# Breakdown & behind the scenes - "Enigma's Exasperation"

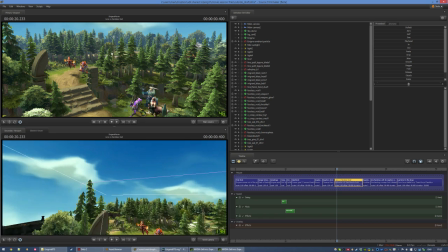998s
It's just a circular model, it's half a sphere,
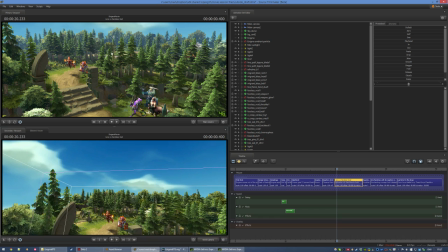1002s
and it's textured and it's unlit, which means it is not affected by any of the lighting.
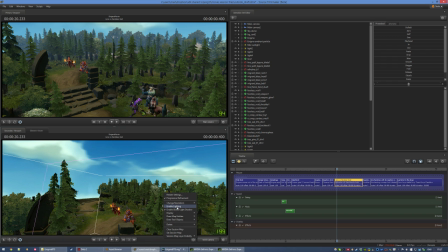1008s
If I toggle off everything, it is always the same color. However, it is affected by fog.
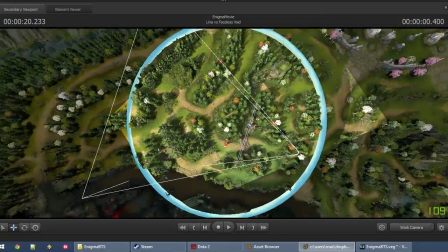1013s
I wish it wasn't, but it is. You might be wondering how comes that it's covering such a small surface area.
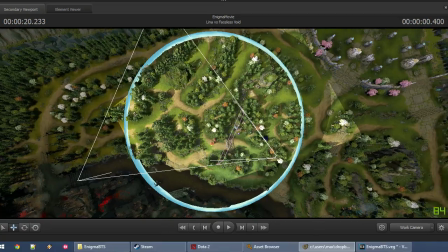1020s
I'll get more into that later, because it has to do with lighting.
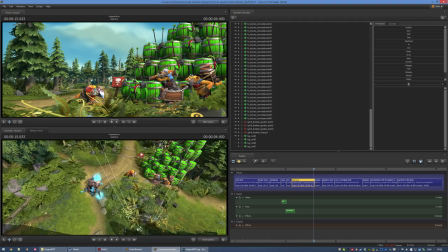1024s
One of my biggest annoyances with making a movie set in the Dota universe is that the map is pretty much entirely flat,
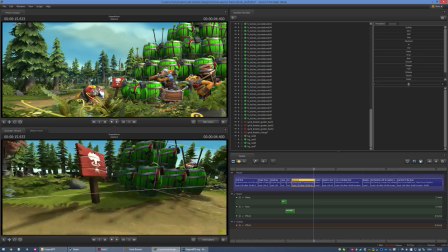1032s
and it is painfully obvious seen from ground level. It's not very aesthetically...
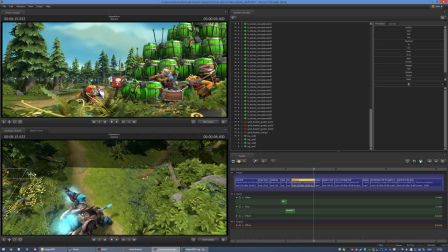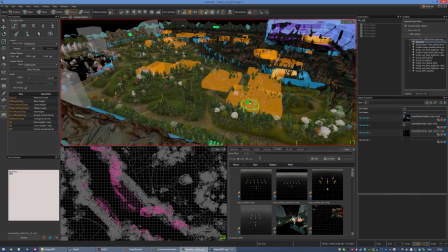1044s
Alright, it doesn't look good. In Reborn, the Dota map is organized using tiles,
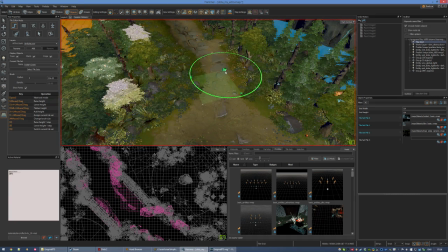1049s
and those tiles can only go about, I think it's 64 units up or down at a time.
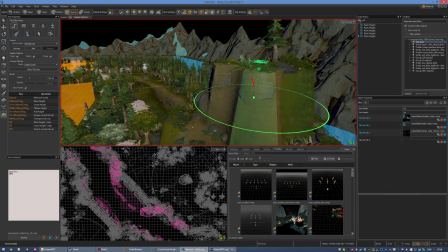1055s
So subtle height changes, not so much.
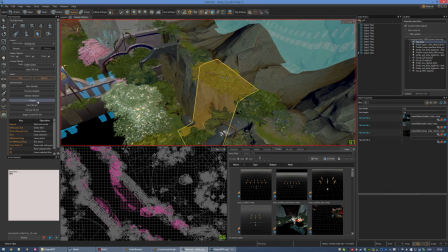1059s
You can collapse tiles back into their individual components, which is to say,
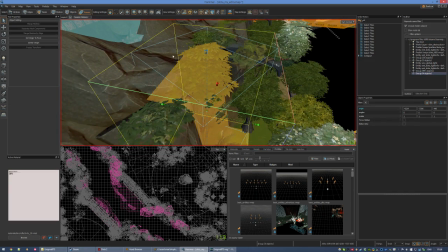1064s
the displacement, the meshes, and all the vegetation props, that sort of stuff.
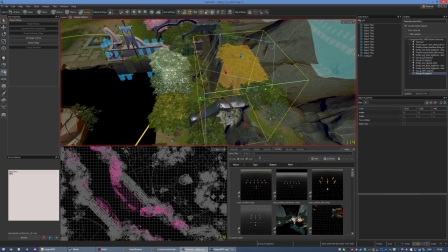1070s
The thing is, even though then you could start manually changing the displacement like you wish,
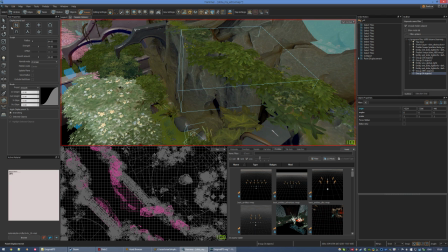1076s
you can start painting on it, it's all nice and stuff, but then the vegetation that was a part of the tile will not
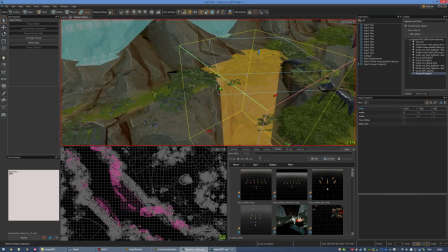1084s
keep following the displacement.
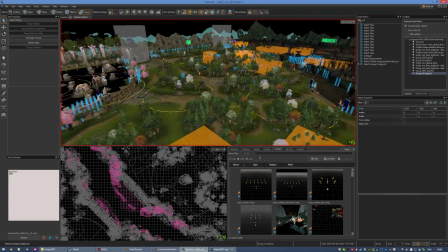1087s
So if I was gonna, do that to the whole map to introduce subtle height variations that look nice,
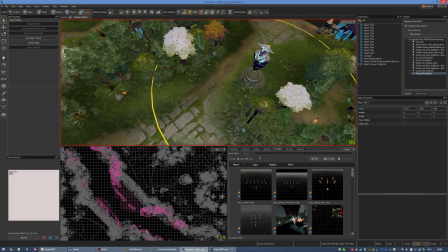1093s
I might as well just start the whole map over and, rethink it from the ground up to have a proper scale for movies,
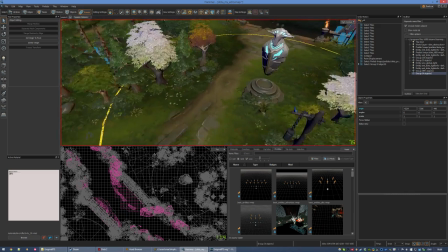1100s
because right now everything is really conceived to be seen from the top down, and heroes are the size of trees, or maybe it's trees that are the size of heroes.
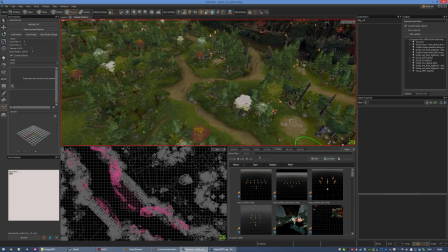1109s
I started by making a copy of the Dota map, then going where my shots were taking place,
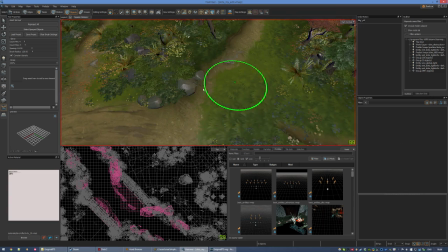1115s
and spray painting vegetation where I needed to fill in the blanks.
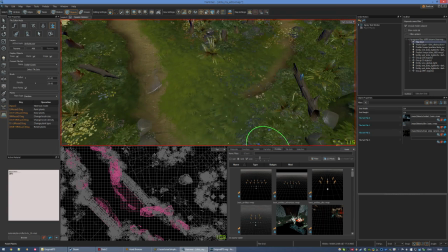1119s
This is pretty much how it works.
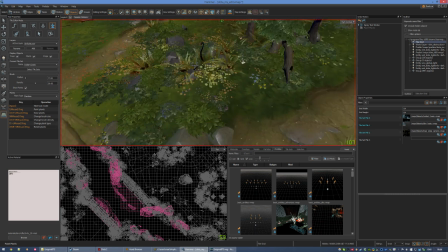1125s
It was a little harder than that, because I only wanted specific plants, and the way it works is that I'm like, well, I'm gonna select this
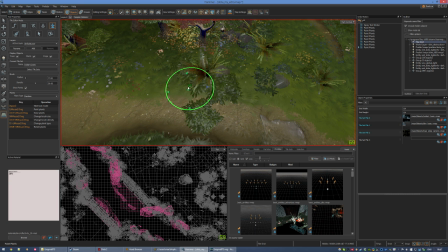1134s
dot right here. Oh, wrong plant. Let's try this again. No, wrong plant. This, no.
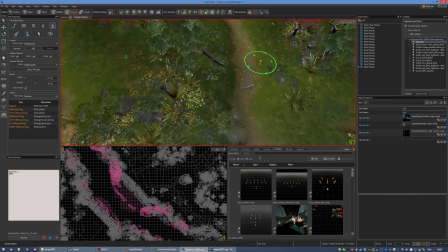1139s
And that over and over until I would get the plants that I wanted. So everything you see here, that wasn't here.
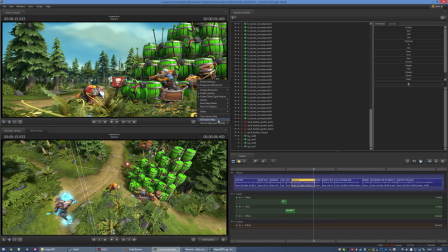1147s
It's here to fill the foreground of this shot. If I go back to the regular Dota map, you'll notice, pay attention to this spot and this spot.
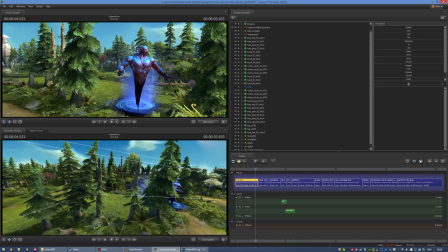1160s
It's a lot more empty, isn't it? I've also done landscaping work from inside the SFM.
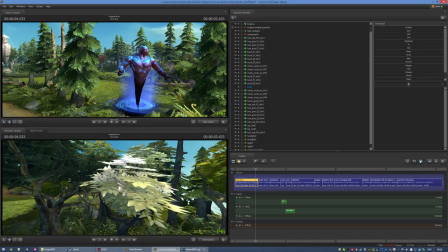1166s
If you've ever looked at the Dota map from ground level, you'll have noticed that the trees are not so good when seen from that angle.
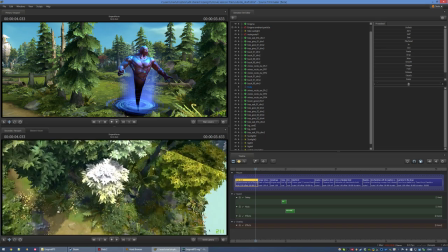1173s
And that's normal, because they're optimized to be seen from the top-down gameplay angle of the game.
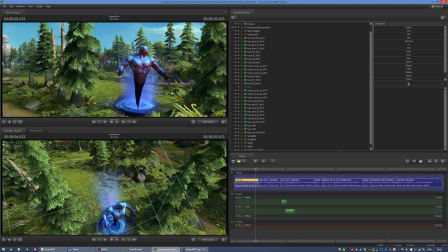1180s
So when I have a shot from, ground level, it's not so good. So what I did was placing trees over the existing trees. If I remove them, you'll see that's not so good. If I remove the map altogether from the SFM,
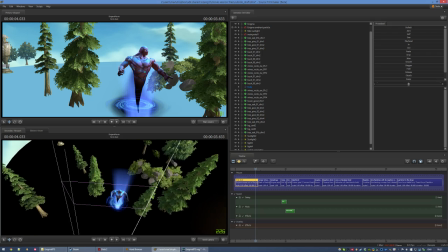1197s
it's a lot easier to tell what I spawned from within the SFM as opposed to what's part of the map.
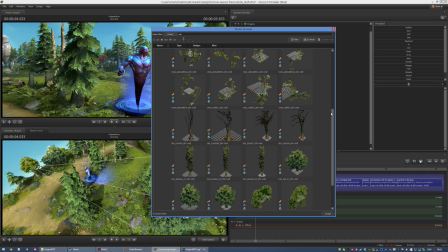1204s
Reborn comes with quite a few SFM-specific models that are really useful.
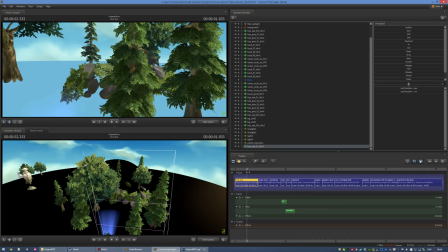1210s
If we look at the movie without the map,
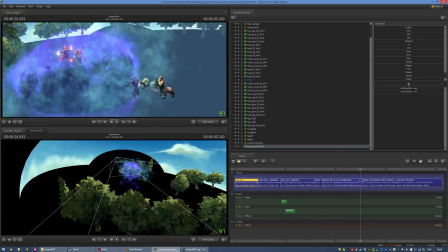1212s
you'll notice how much landscaping work has effectively been taking place in order to make the map look better from a movie angle.
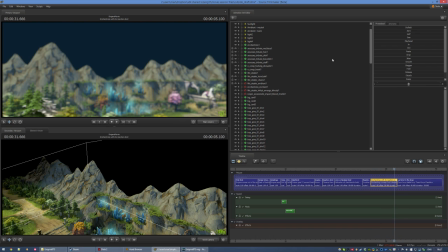1220s
But there's one shot I really want to talk about. Here's why.
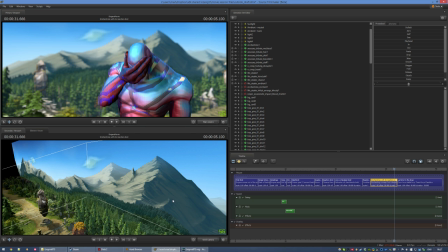1226s
There is one thing that I really hold dear to my heart in video games.
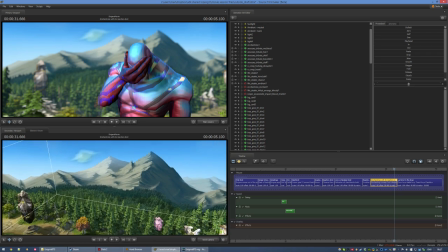1230s
It's this feeling that this universe you're going through is far bigger than you, that there's a whole world out there.
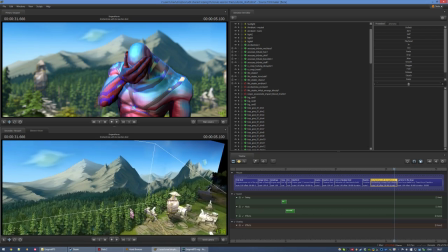1236s
It's really exciting to me.
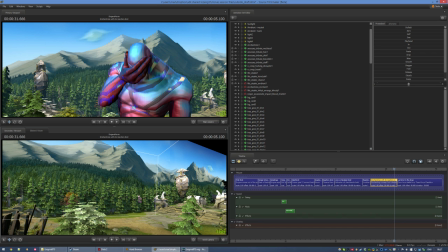1238s
It's a feeling that is really hard to convey in games that fall under the general umbrella of Tolkien-ish fantasy, because that's been done again and again and again and again.